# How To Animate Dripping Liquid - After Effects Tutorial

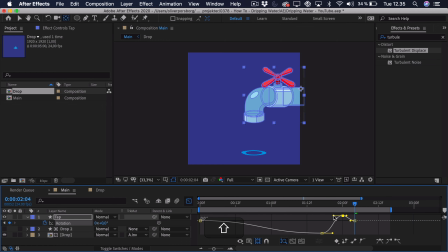20:31 So just a very standard easing, just in between the keyframes. Now in this animation, we don't really want to parent the drop to the tab, because that way it will get rotated and it will look weird.
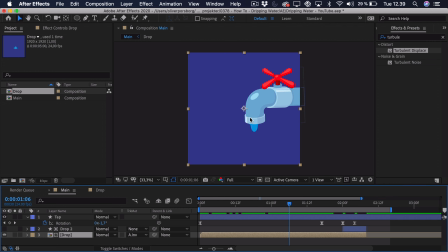20:46 But we do want it to follow it a bit, because as you can see, we lose a bit of the top part of the drop here at the start. So we can just add a keyframe at the start, go to the point where it's the most rotated, and we'll just adjust the position.
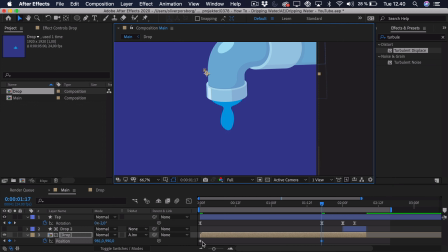21:00 So you can see it sort of lines up, and we can copy the first keyframe, and just when it hits, paste that. Then we can actually go ahead and ease this. So this should be eased the same way as the rotation of the tab.
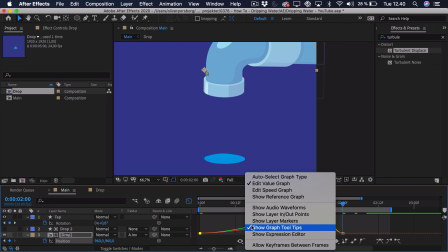21:15 So we actually need to use the speed graph for this one,
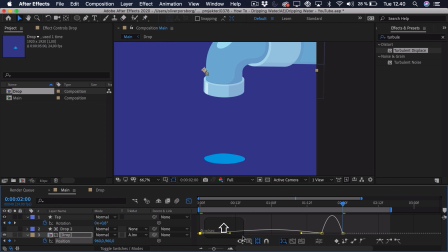21:19 because the position isn't split up, and just drag in the handles a bit, not too much,
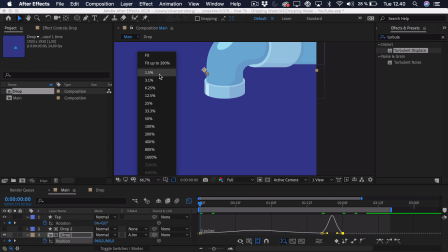21:25 sort of like this. And we can go ahead and take a look at the animation.
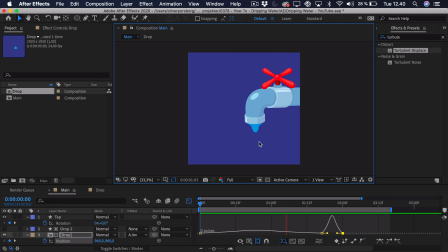21:30 So as you can see, it follows, and we just get that slight rotation of the tab. Now maybe it's a bit too extreme here at the end.
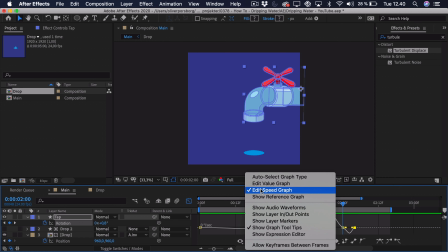21:39 If we go into the value graph and just get a bit more space,
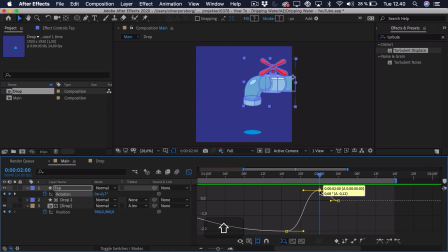21:45 you can see that we can drag this portion down a bit, maybe give it a bit more time. This should look better. Yeah. So this is the sort of animation that you will get.
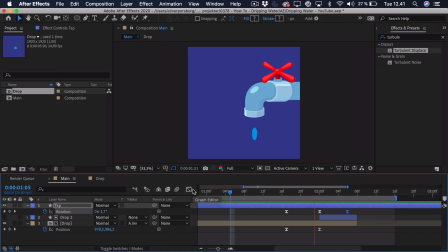22:00 You can see that, of course, you can get better results by animating this frame by frame, but I think this is a pretty good alternative to that if you don't really have the time, or if you just sort of like this more simplistic look better. And again, this could be made a lot better if I spend some time tweaking it a lot more.
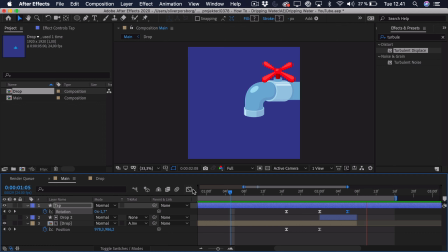22:19 And I suggest that you actually spend the time tweaking it and trying adjusting the keyframes, see what looks good. But I really hope that you enjoyed the video. Again, if you want to follow along, there's a link down below where you can download the project file,
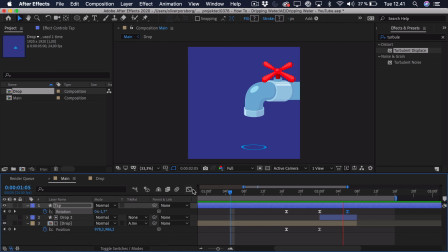22:34 and you can use my illustration to try and recreate the effect. Or just take a look at my keyframing and my easing and see exactly what I did. Now, if you enjoyed the video, make sure to leave a like, comment down below and tell me what I should do next, if you learned something from this video, or if you could use it in any of your future projects. Also,
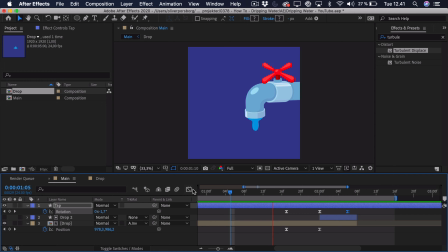22:53 make sure to subscribe to the channel and turn on notifications to get notified when I upload future videos.
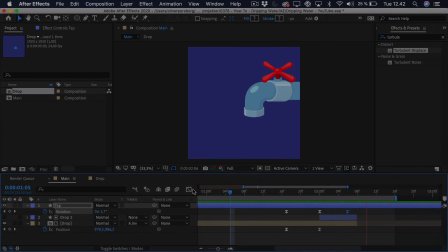22:58 That's all for now, till next time.